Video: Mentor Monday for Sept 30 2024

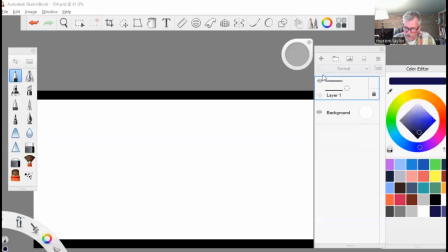If you shot that one more in like this sort of a thing where you have, here's the lock and the chain and all, and here's the gate. Okay, here's the chain.
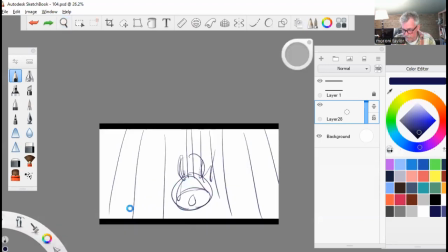Move out a little bit. All right, so here's the thing. And then you've got the mother's hands here. You know, she's like holding onto the thing. Let me in. And she's, you know, putting her hand in. Have you seen my son? That sort of a thing. I know this is very flat.
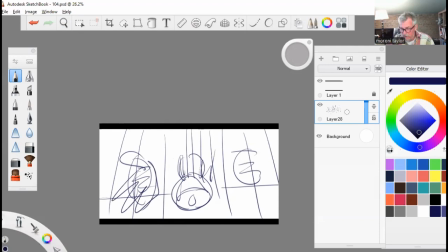But it might be a little clear as to that the gate is locked. It's not unclear.
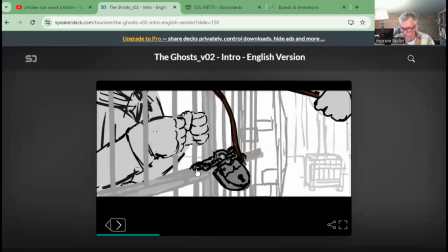It's just that the staging is such that I'm looking right at this lock more than I am at her hands.
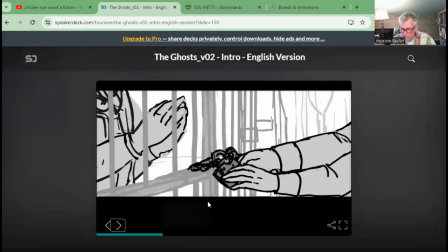And you've got all this stuff going on, but the lock is such a thing. Like, hey, it's locked, get out of here.
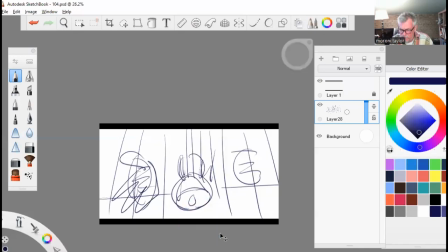I just wonder if it was here, and maybe actually even now that I'm looking at this again, put the lock a little bit down, and then you have the hands and stuff happening here. I don't know. Suggested. Might work, might not.
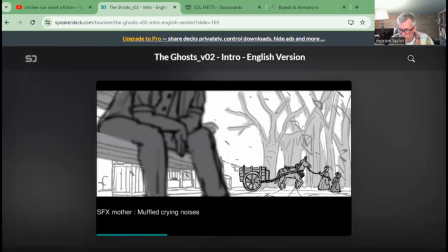Okay, so all right, this was cool. Got the guy sitting on the bench and he gets up with the blood.
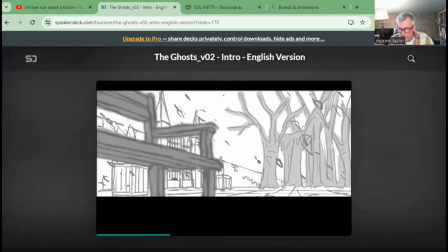We know, oh, it's a spooky ghost. He fades away. You know what? I wonder. Nah, I'm just gonna leave that one. Nice drawing, super nice drawing.
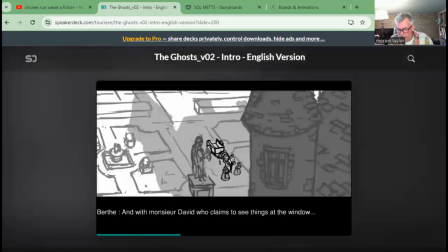Did a good job of okay. This bit here with the castle, and they talk about the kid.
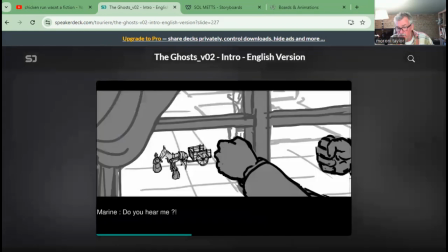There's a kid in the window, and then we see it's a ghost. Oh my gosh. Scary ghost banging on the window, nobody can hear.
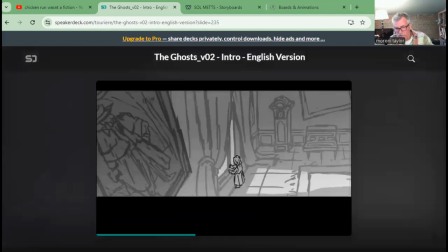And reveals, is this the guy that's murdering people? He's got the cloak on.
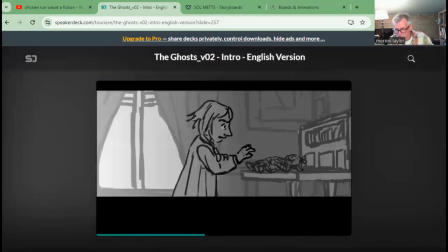And they're locked in. This is spider webs, I'm thinking. Locked in this room. Can't pick up this doll.
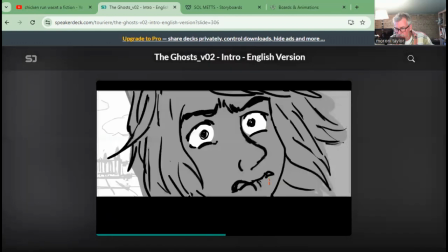The guy shows up. He's got the lock. And he's got, where is it? Thought I saw yellow eyes.
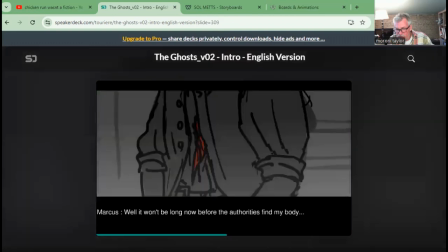Well, whatever. Throws the chain down. Okay, so here's where I don't know what the rules are.
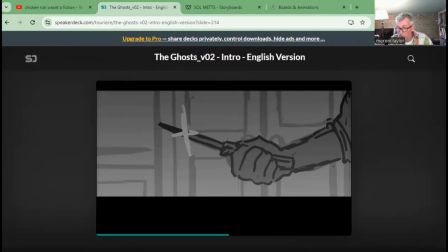If you're a ghost, you can pick things up, but you can't. But one ghost can, another ghost can't. Not really sure, but you know, all right, I'm gonna go with it.
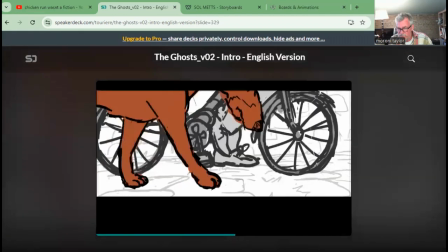That was creepy and cool at the same time. Like the hole in him. Here comes the police, the ladies.
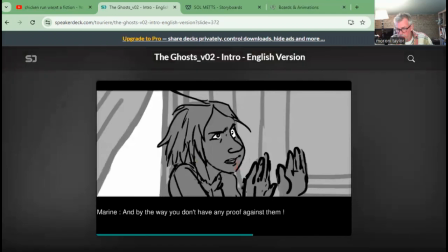I don't really know what the ladies are doing in the house. They came to get something, and then they hear a noise, and the police show up.
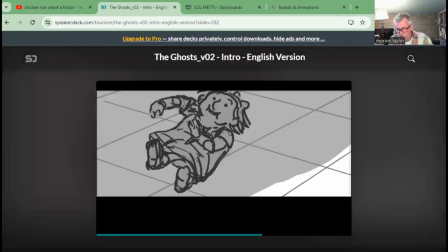Like, what's he gonna do? Kill the kid? But the kid's already a ghost. Steps on the doll.
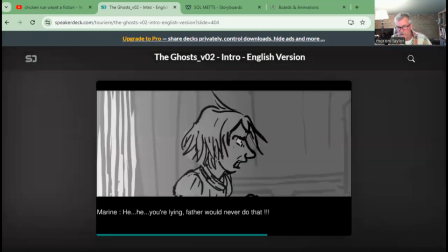I was just unclear, like, what he was after. He's trying to protect the women downstairs.
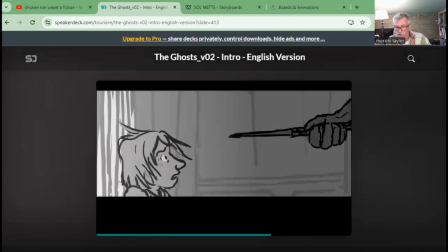And why is the guy who's been murdered trying to kill somebody else? I didn't know. I couldn't figure that out.
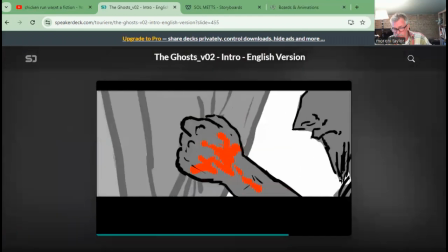Cool drawing. So, police are gonna find my body. He's got blood all over him.
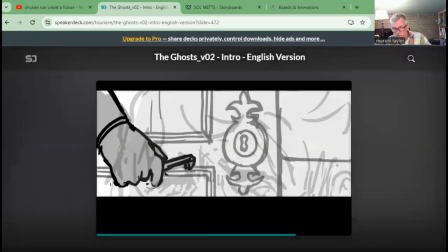He's freshly murdered. This is a nice transition. They open the door.
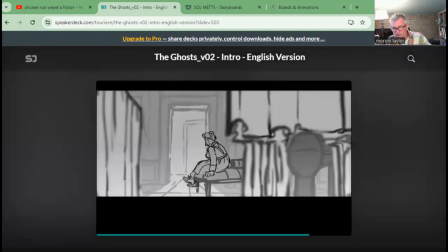They come inside, and one of them's a bum. They're like laying down on the couch. The other one's gonna go do her work.
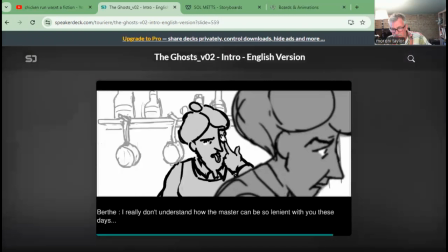The dude's upstairs looking. They see a shovel with blood on it.
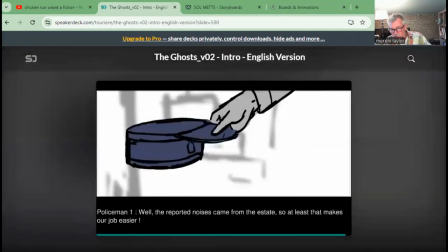Close the door. Police show up. Okay, so the story doesn't have an end.
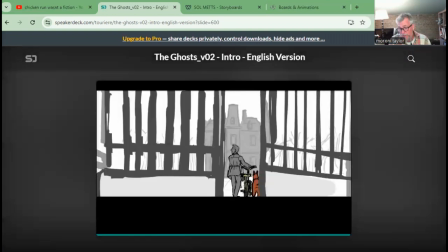You kind of leave it at a cliffhanger. I'm guessing that was something you want to do. In my personal opinion, when you are have a story portfolio, you want to have an end to your story because as a storyboard artist, you need to show other people that you can tell a story and not just like, oh, look at this cool setup. Haha, I don't have to finish it. No, finish the story. And this one is kind of a long one, but I recommend that you finish the story or make it shorter and then finish it. Show what's going to happen. Have a resolve in here. But good job. Your drawings are awesome. A little bit of staging things here and there, but not bad overall. Looking good. Okay, next is Soul Nets. Hey, Soul. Another spooky board. Nice fitting for Halloween. It's about to start in a month. Let's take a look.
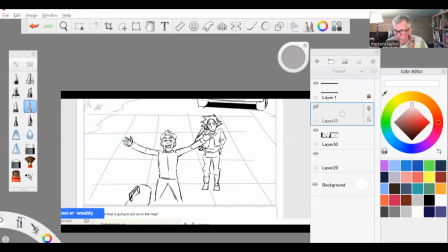Okay, so you have this guy here, and there's all this line work that's kind of attracting my eye over this. At the very least, just like bring down the opacity a bit.
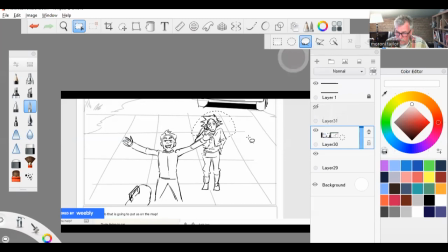Or you could, another thing is you could just take the dude and move him over or something. Put him here. Whoops. Grab that again, put him a bit off screen. You know, he's back here.
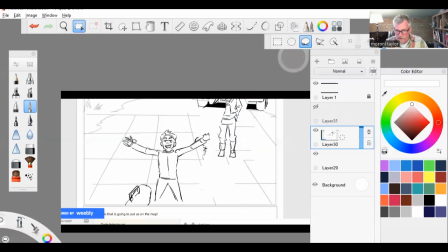Then we don't see his face. And we're focused on this guy. Like, hey, this is the job.
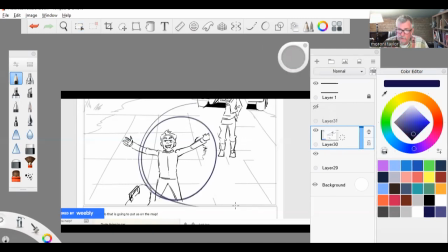Like, this is gonna put us on the map. It's gonna be awesome. We're the new Ghostbuster. They're talking, he's angsty, his delicate heart.
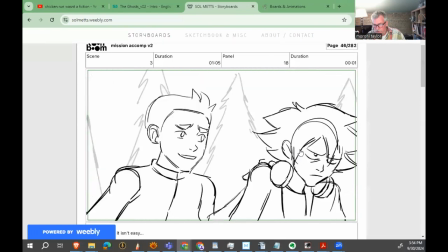He just had a breakup. And the dude's like, oh, don't worry about it, bro.
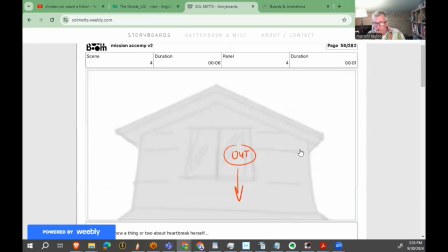Look at the breakup that went on here. Okay. This is just a personal thing. I don't particularly like writing instruction in a picture like out and doing the thread and stuff. I don't do it, but some productions want it, so whatever.
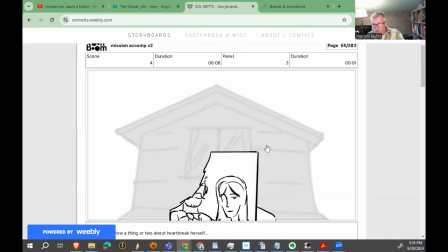That's fine. Because obviously you see that the thing went off frame and then went off frame and now there's a little note there.
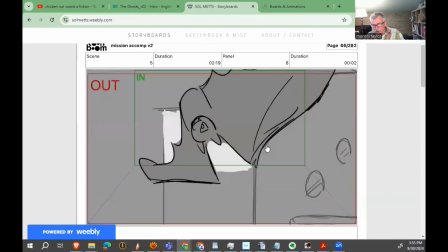Okay, opens the door, there's a bat. It's a cool transition.
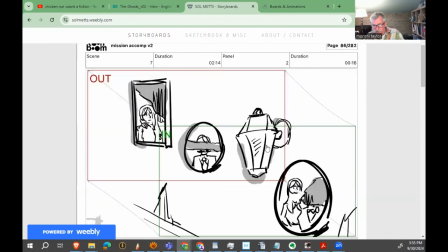He comes in, he puts the stuff down. Do, do, do, do, do, do. We see all the stuff, another broken heart.
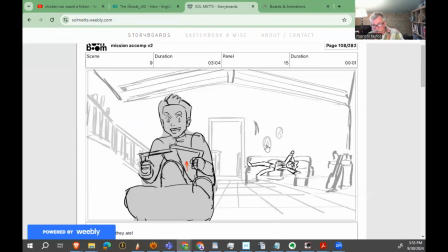This guy's getting ready. There's a dude in the background slumping on the couch, which was cool. He pulls out the witching rods.
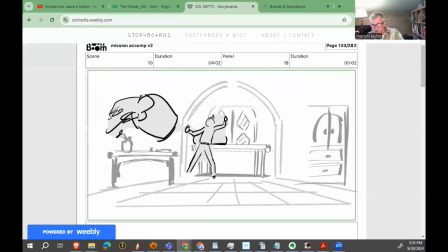This is fun. And now we got this guy, his camera move where he's sitting on the couch, not helping, purposely not helping.
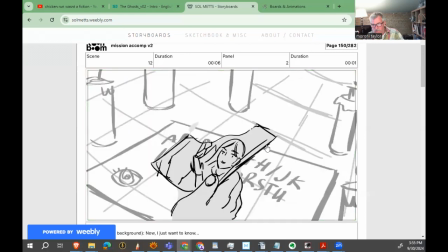And he's sad about his whole life. This guy's setting up the Ouija board.
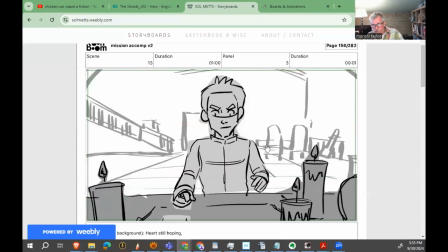This is cool. I wonder though, all right, on this shot here, let's have a lower camera angle.
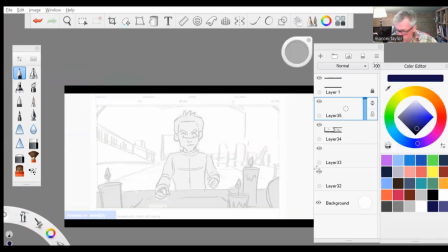And put candles up here.
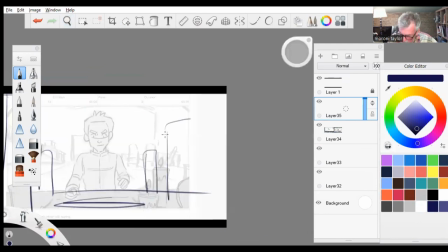Here's the Ouija board. Which you probably really shouldn't mess with Ouija boards in real life, because why invite evil spirits?
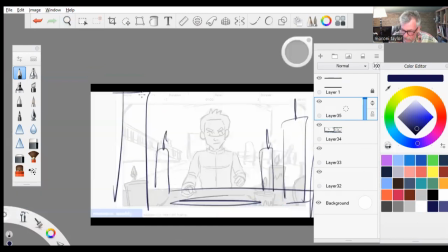Okay,
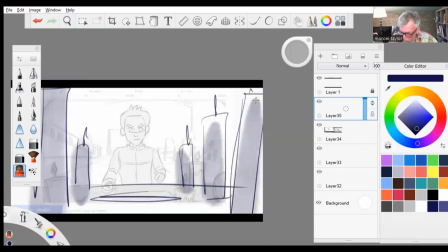do, do, do, do, do. There we go. Now put the dude here on the slight upshot.
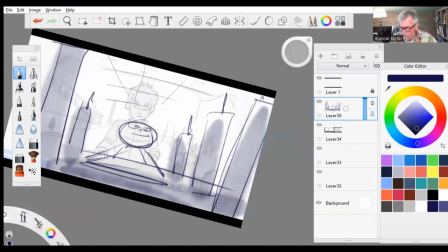And here's your ceiling. Okay, it's whoops. Out a bit.
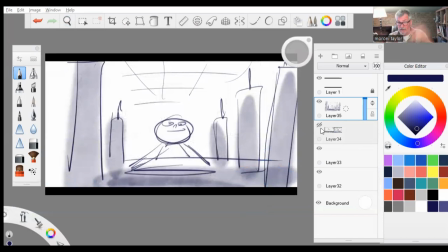All right. Now you've got some dramatic, a dramatic shot with his Ouija board, and he's gonna call this ghost from the past.
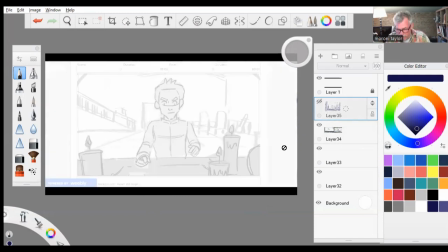Now I know that you did it this way because you were
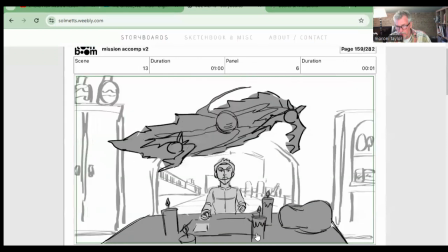looking down and then going up, and then you pull out and you have this thing happen. So, okay, so this is cool.
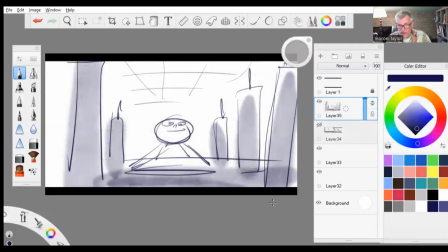But if you started from this shot, already dramatic, and now you went up, and here's the ghost up here.
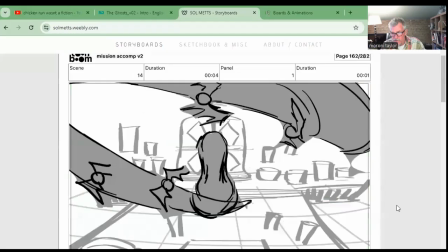Ah, we'll get you. It's a terrible version of your ghost. Your ghost was cool. There's the stuff, and this lady pops up, and she's the vampire.
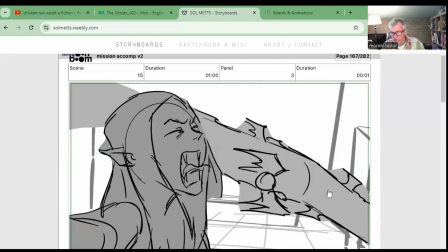Okay, a lot of confusion going on with the bats and stuff. Like, bring the opacity down on those lines or make her lines thicker.
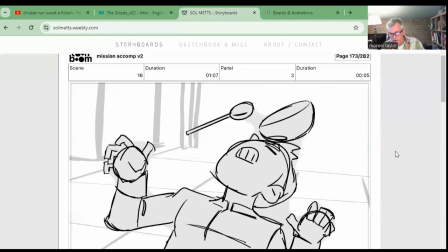And she screams, and he's like, aha, you're here. And she throws something at him again and again.
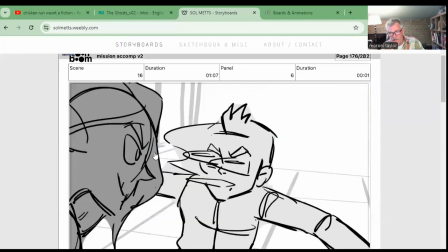That was cool. I like that. I would take the air out from here. Okay, like, we just. I like the drawing. It's a nice drawing, but let's focus on it a bit more.
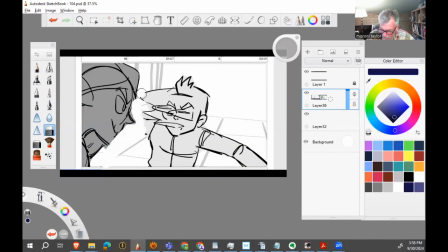Like, say, if you took this out, you have this really nice profile here. Do that, and then put the hair over here. And that frames her face a little bit. You could, even if you wanted to, add a little bit of white to her eye, which will help make that pop.
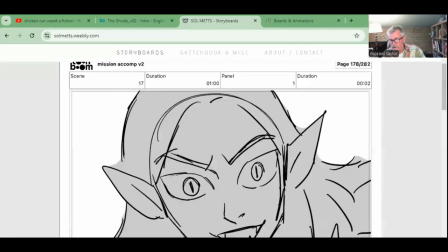Minor note, though, good drawing. And she's like, all right, spook buster.
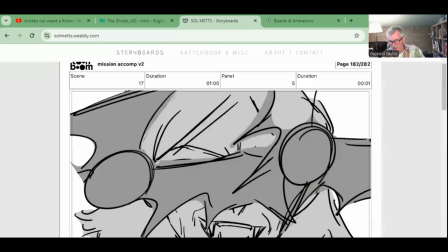That's what it was, spook buster. Let's see what you can do. Ah, and then bats fly. This guy gets up.
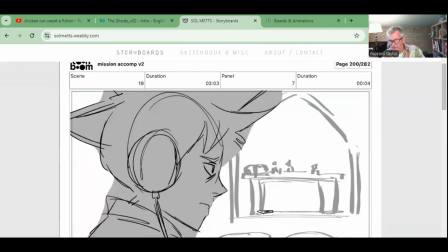Oh, no, I'm so sad. How could you? And he's back there fighting the ghost and not helping his friend.
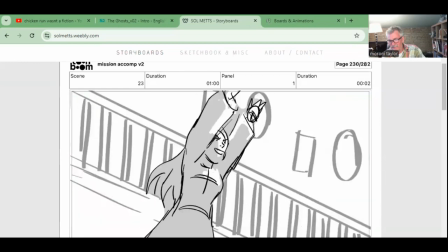That was cool. And this is a nice angle. This thing, she looks over and sees the dude.
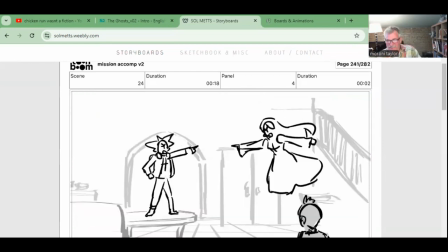Oh, who are you? And then they're having an argument. Who's sadder? That was so cool.